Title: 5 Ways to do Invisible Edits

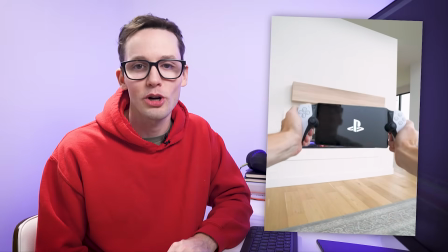(0:00)
I recently made some magical invisible editing tricks in partnership with Sony, and I want to show you exactly how I made them. But first, let's watch the video.
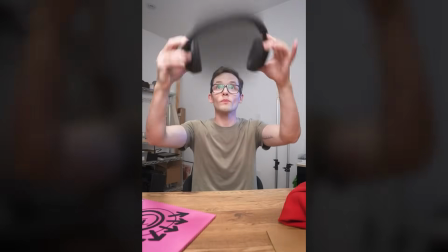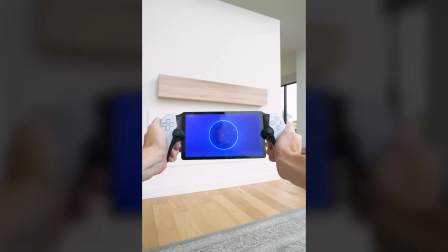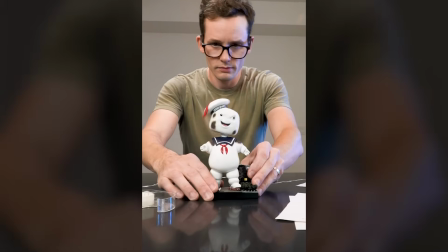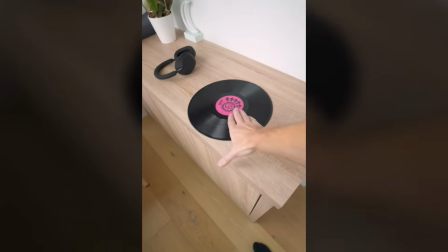These are invisible edits, meaning each one has a hidden cut that I'm hoping you don't see. And I thought it'd be fun to break them down in order from easiest to most difficult. Number 1 being something that anyone could make on their phone right now, and number 5 being that it took me a decade of experience to master.
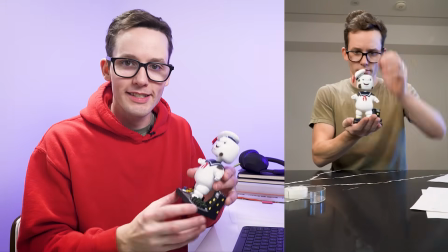(1:10)
At number 1, we have the crumpled paper turning into the Ghostbusters mini puffed bobblehead.
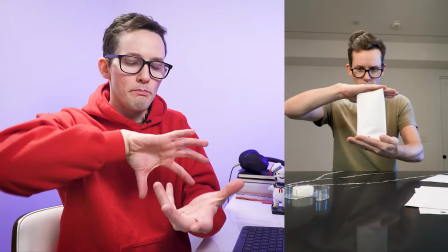(1:17)
I filmed this by performing a big action with my hands,
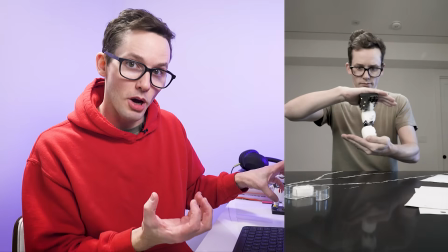(1:21)
carefully swapping out the paper for the bobblehead, and then repeating the action.
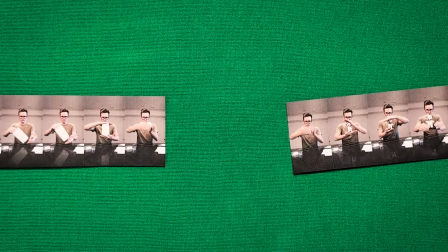(1:28)
And there's no fancy editing here. I'm simply removing time and then cleverly joining the two actions.
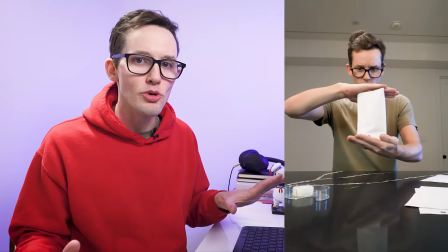(1:35)
And what makes this the easiest is that nothing's moving except for my arms.
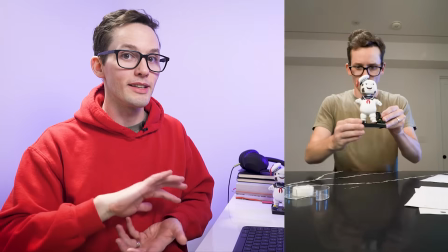(1:40)
So it's really easy to keep your body and head completely still and then repeat this action.
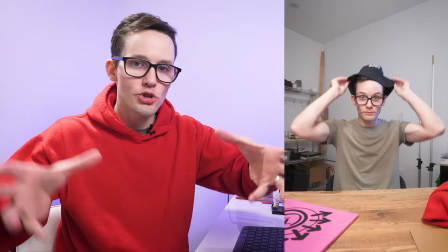(1:45)
At number 2, we have the hat turning into the WH-XM5 headphones. I filmed this in a similar way.
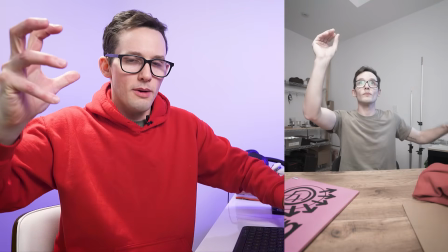(1:53)
I did a big sweeping action with my hands, carefully swapped out the hat for the headphones, and then repeated the action. And this is a little bit more than a cut.
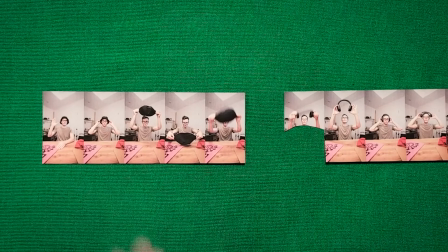(2:06)
Because I'm doing this big sweeping action, I'm using an animated mask to transition between the two actions.
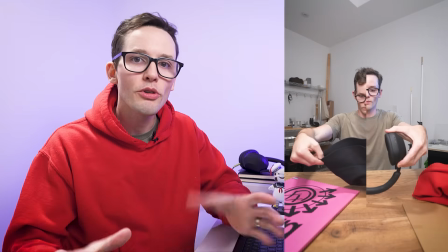(2:14)
What makes this more difficult is that both my hands and my face are moving.
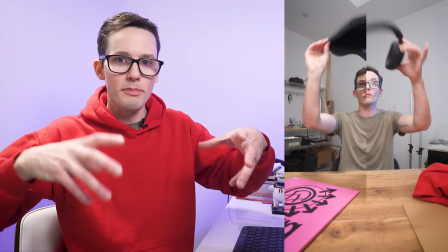(2:20)
And there's a lot more room for error with them being out of sync when I'm repeating the action.
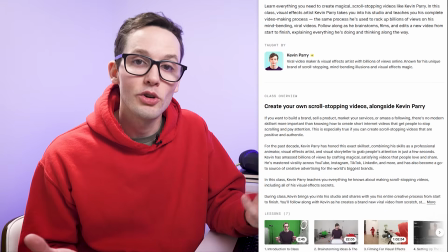(2:25)
And if you want to learn exactly how I plan, film, and edit my videos, you can find that in my video editing class at the link here or down below. At number 3, we have Blink-182's One More Time record turning in to the hat.
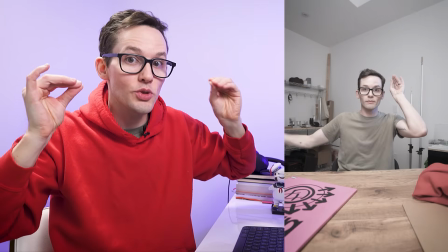(2:39)
And again, I filmed this the exact same way. So I did the action, carefully swapped the record for the hat, and then repeated the action.
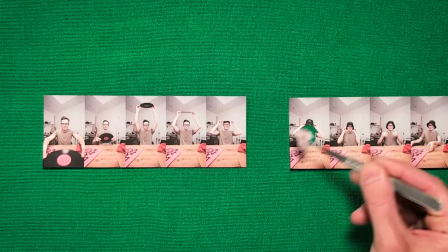(2:48)
And this is pretty much a cut between the two actions, except with some masked elements to help with the mistakes. And what makes this more difficult is 2 things. 1, you're looking at my face. When you're staring at my face, there's nowhere to hide a cut. And when I put this together, there was a slight obvious jump in my face.
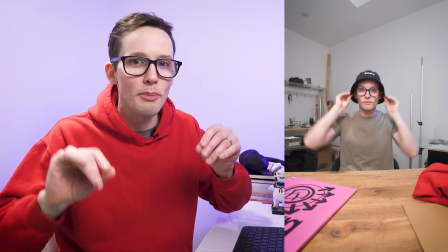(3:09)
So I had to go in and just mask in a couple frames of face to help make that edit invisible. And 2, it's a more complicated action.
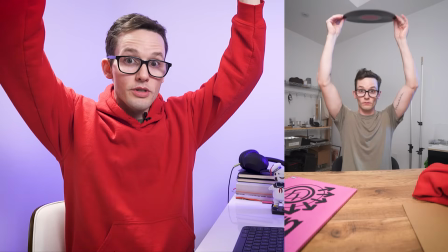(3:18)
Instead of just this, the object is first hitting my head and then my arms carry through. And because of this, I had to reposition my arms to make the action seamless.
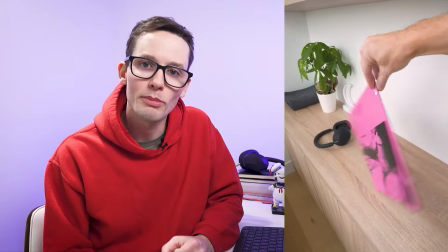(3:32)
At number 4, we have Blink-182's album turning into the vinyl record.
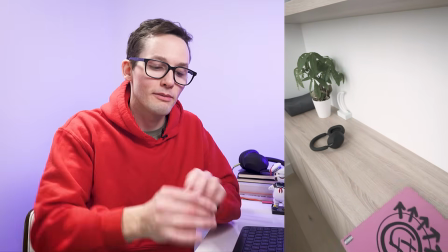(3:37)
And again, I filmed this the exact same way. Spin the album sleeve, carefully swap it out, and then spin the vinyl record. What makes this more difficult is that it's a handheld POV camera. It's super easy to hide a cut when the camera's locked, like this camera, but when it's hovering in 3D space, well, now you have to match both the action and the position of the camera. And because of this, you're kind of at the mercy of just hoping everything works out.